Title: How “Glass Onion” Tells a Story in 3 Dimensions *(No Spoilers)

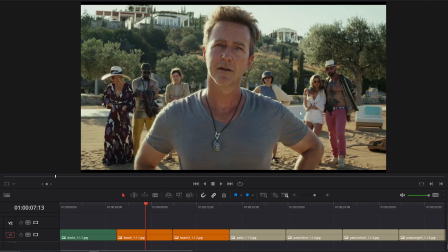(0:00)
Yes, this is a shot from Glass Onion. I want to talk about the movie Glass Onion, the sequel to Knives Out, because I just watched it and I loved it. There will not be any spoilers. I just want to talk about some visual stuff that I'm seeing that I think is very teachable and very, this is a freaking master class.
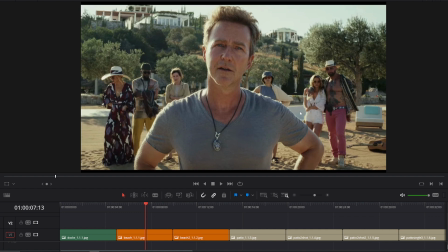(0:15)
This movie is just absolutely outstanding, and that's the use of the ensemble visually. And, you know, if you've ever heard of like actor blocking or scene composition, that's what I want to talk about. And so this is the first scene. We got sort of Ed Norton in the front and then we have sort of another plane of a different group of people and then
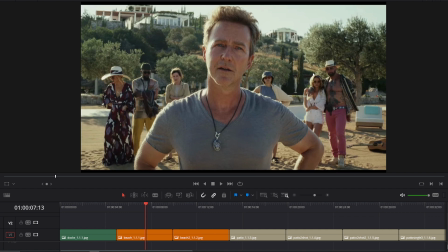(0:34)
on sort of a third plane we have the background and so that's the first thing I want to talk about is the actual like layered composition that so much of this movie does because the the big trick the big difficulty with ensembles is trying to get especially in the wide especially in the establishing
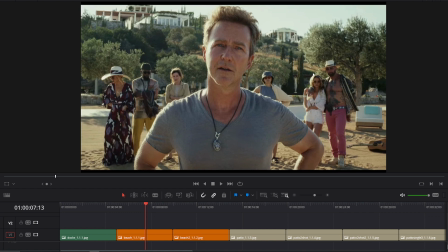(0:48)
shot everybody into the scene and actually have it make sense and so we got some people staggered over here we got somebody staggered over here we got people over here and there's context and so he's on the first plane that's a different level of importance than the second plane but even in the second plane there's
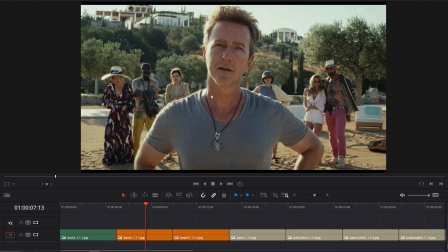(1:04)
different things going on they all have they're having different reactions to the same thing he's looking at and there's also a separation here she doesn't seem to have anything to do with them and then just keep going on as your eyes sort of move around the screen in that same plane there's a guitar
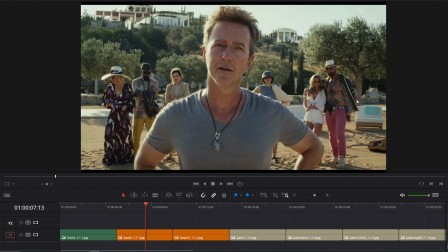(1:18)
and that's relevant to a moment that happened earlier and then yeah you have this you know this villa up here all this kind of stuff so we have we have a character's reaction some secondary characters reaction and then we have sort of the location as its
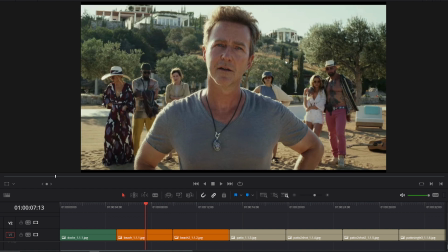(1:34)
own character as well absolutely fantastic and i think this sort of layering of the plane of characters is very useful obviously he's looking at something i believe daniel craig and the
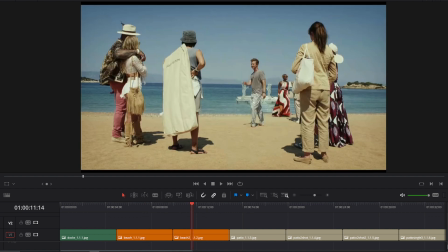(1:44)
other woman are what he's looking at and here's kind of the reverse shot but as you can tell i kind of miss daniel craig so i'm just using stills i don't want to actually steal from the movie in a meaningful way. But what had happened was a lot of these, a lot of these wides actually have a camera move involved too.
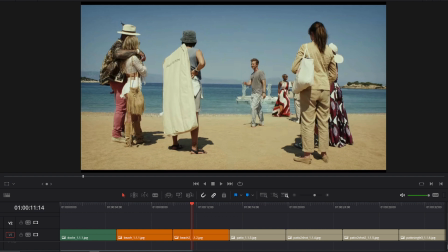(2:00)
And so the camera was actually over here and it sort of moved over and I just caught it at the end. But again, you still have the same thing. You have layering. So you have the first plane is the backs of these people, you know, seeing what, seeing what they were looking at finally. And then you have a second plane, which is Ed Norton's character and a third plane,
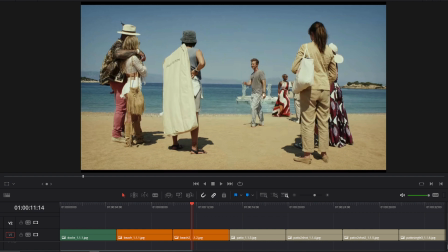(2:16)
which is Daniel Craig and this woman. and then a fourth plane is this glass dock with sort of this background and I think there's actually a yacht back there too. But that's the other the second thing I want to address when it comes to the visual storytelling the composition of this movie specifically is so much of the wide
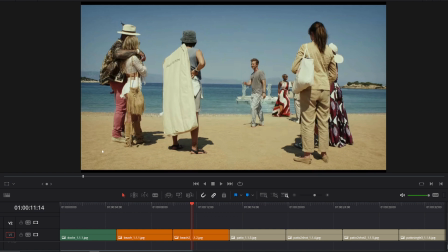(2:33)
and the establishing shot starting the scene has movement and it usually has a character taking you through the movement. In this case we don't but we kind of have the reverse because he's walking this way from right to left but in a lot of cases like in this establishing shot for instance.
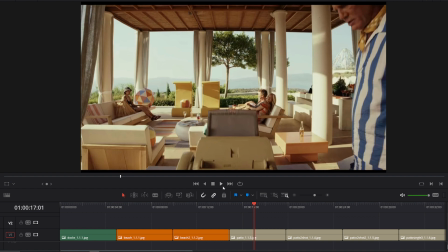(2:47)
Again, there's a couple moves. It actually goes from bottom down up because it starts with the fax machine, but you see Daniel Craig cross and make his way over here, and then you have much more conventional, what would be considered coverage, which is when Daniel Craig sits down, he's going to be looking over this way, and you have a shot,
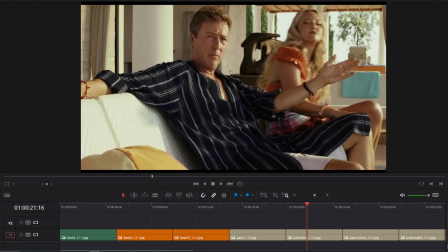(3:06)
you have a reverse shot, but even then, if you notice, Kate Hudson actually is in both shots, and that's because she gets up, and the camera sort of follows the movement of her getting up, leaving, and then sitting down next to Daniel Craig.
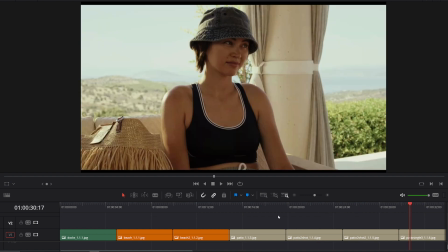(3:19)
And then there's actually a third shot here, which is this woman over here.
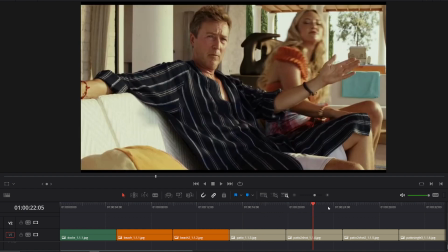(3:23)
And so again, Daniel Craig crosses, and then you have shot, reverse shot, with a little bit of movement of Kate Hudson's character.
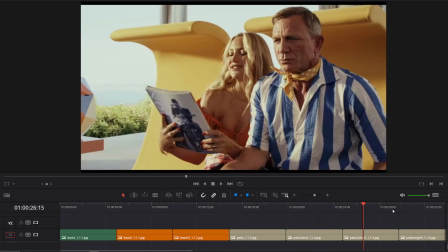(3:30)
And then you just sort of bounce around through the conversation in standard, what is called, you know, just standard coverage of shot,
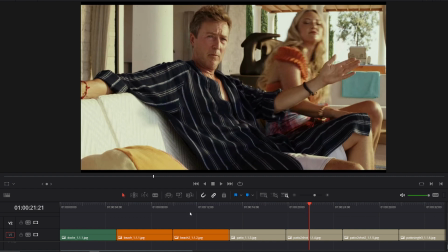(3:38)
reaction shot. but again I think what is so spectacular about this the storytelling device this
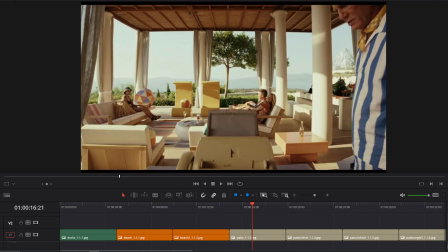(3:44)
visual storytelling device is the ability to take what is a very abstract a very you know complicated composed design scene and break it up into what actually logically makes sense and actually guide the viewer by having
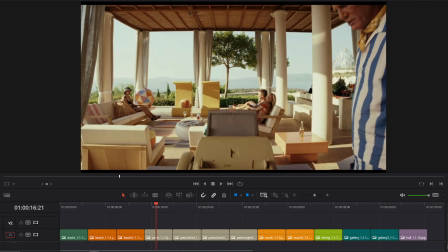(3:58)
characters walk through in essential places it also helps that where he's headed is the middle of the screen and then the next shot you're gonna be looking in the middle of the
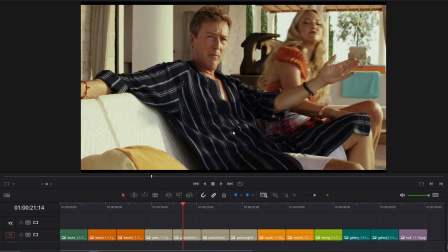(4:06)
screen and you're basically going to be seeing Ed Norton.
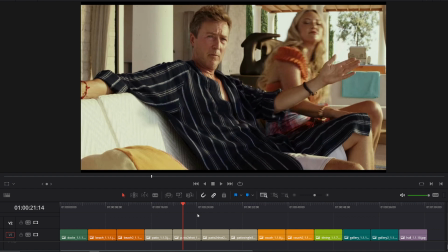(4:09)
So that was a twofer. Again, this stuff needs to be taught in school. It's mind-blowing the level of ability here.
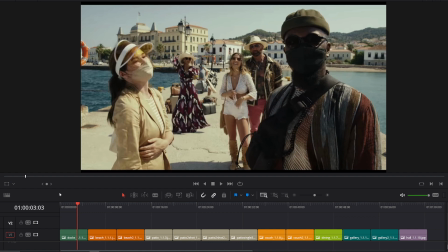(4:18)
So here's another example of sort of the layering of the ensemble. We have sort of a first layer, maybe she's in the first layer too. Then we have a second layer back here, a third layer back here with the luggage behind her, and then we even have a fourth layer. And it's kind of a level of importance.
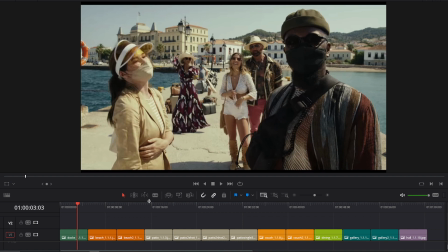(4:35)
And again, Daniel Craig is probably over here looking at these people but there's a there's a bit of a status thing too if you notice in all the scenes uh this
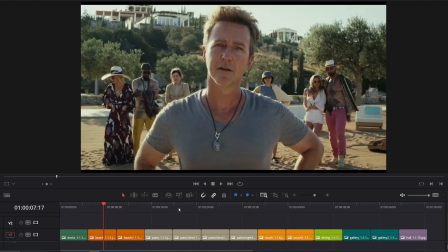(4:42)
woman right here is is always in the sort of off to the side kind of dejected she's she's got a completely different
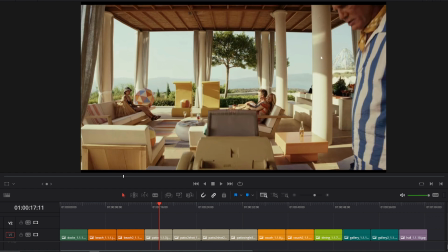(4:49)
status thing and it's told visually it's it's very interesting daniel craig for the same reason because he's the you know the investigator he's usually alone
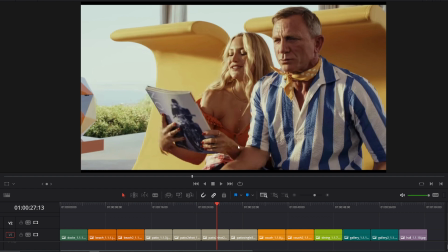(4:56)
in whatever he's doing so that's why it's so uncomfortable when kate hudson sits next to him because he's so used to being alone in the in the conversation because everybody is at odds with him because he suspects them or they they fear he suspects them so the other thing is again we
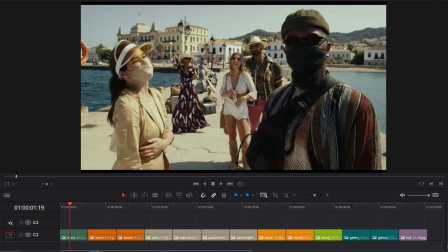(5:12)
have this beautiful i believe this is greece that you know the beautiful character that is the location that they're in is is part of it too sort of wrapping around them but you know again the so much of the story is each individual character's independent reactions happening
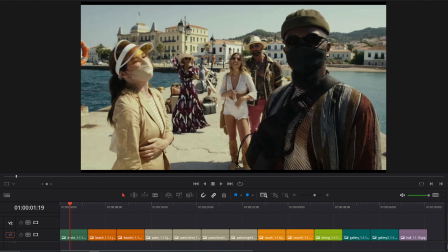(5:28)
because you know humans characters they're not just they're not just used when you look at them they're reacting the whole time. They're having an emotional moment. They're the heroes of their own stories. And so if you look around the scene, you're getting different reactions based on who's looking.
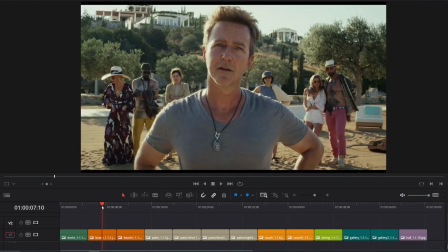(5:43)
She's a lot more excited than he is, that kind of thing. So yeah, we talked about that. We talked about that.
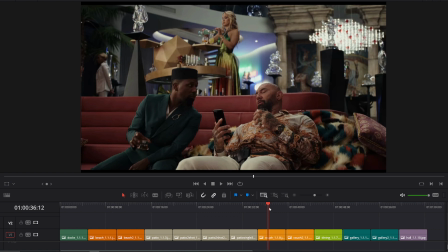(5:50)
Talk about that. Okay. And then let's do some interiors. And so part of what makes this ensemble, excuse me, makes this ensemble so good is there's a very three dimensionality of these of these rooms because these these huge villas
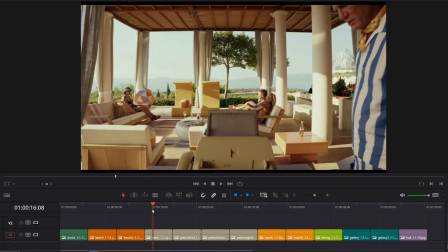(6:03)
are just absolutely gigantic these big these big echoey rooms which you know for sound is definitely kind of a nightmare but even when
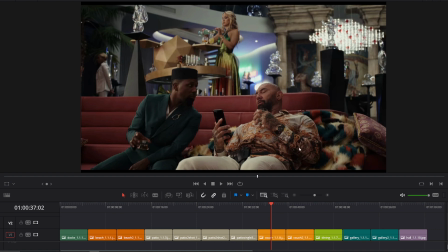(6:10)
you're inside uh there's there's a three dimensionality here so it's it's both height and depth and so in the first layer we have the two guys talking on the couch and in a second layer we have kate hudson pouring herself a drink and the third layer we have another character this and you
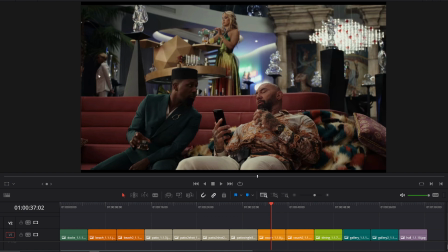(6:26)
know sort of another antagonist way deep in the back but they're also at different heights too. Very useful, very interesting and there's just a lot going on. There's a lot for the eye to see. Obviously you want to be in this conversation but because of where she's composed she's in the middle so you
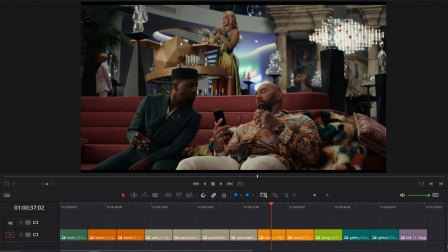(6:42)
do see her pouring this drink because it is very close to one of the thirds lines where you can put stuff. So is this painting hilariously and again she's also on one of those thirds lines. So this third line here, vertically, very useful. Here's another interior.
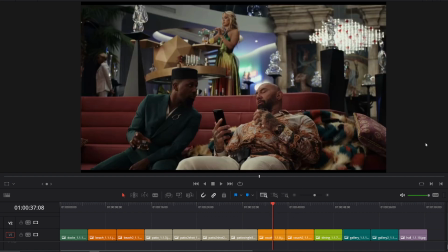(6:58)
It's the same couch, but it's sort of a wraparound. So like to the right of this is where this would happen. This happens at a different moment.
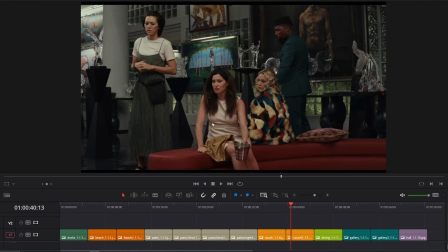(7:04)
But again, you have a couple different layers. You have sort of the first layer and then possibly a second layer. And then you have sort of the third layer, which is all this gaudy Ed Norton art that he collects because that's sort of his character.
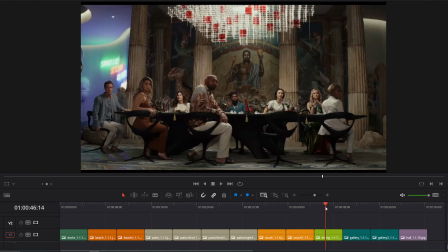(7:17)
Moving on, here's a classic establishing shot for an ensemble dinner scene. One of the most difficult things to shoot when you have a big hefty ensemble, again because if you shoot traditional coverage, shot reverse shot, if you're at a big dinner table, you're doubling every single time you had a person.
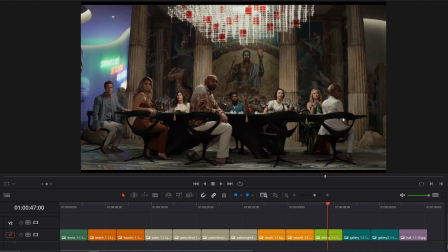(7:35)
We've got 1, 2, 3, 4, 5, 6, 7, 8 people plus Daniel Craig's character is the one addressing them. This is one of those tricks that you You don't notice it until you notice it, and so he's sitting really far away from everybody in order to fit in the shot proportionally correctly. So they spent a lot of time setting up the shot.
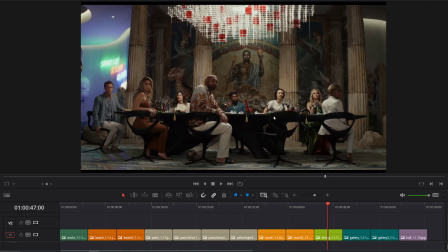(7:57)
She's about the same distance from her as he is from him, and then there's an empty chair here because we have an extra person, and the only person that really gets cheated in space is her, which actually sort of narratively works because she is, other than Daniel Craig, the other outsider in the story, and so she is sort of cheated of space.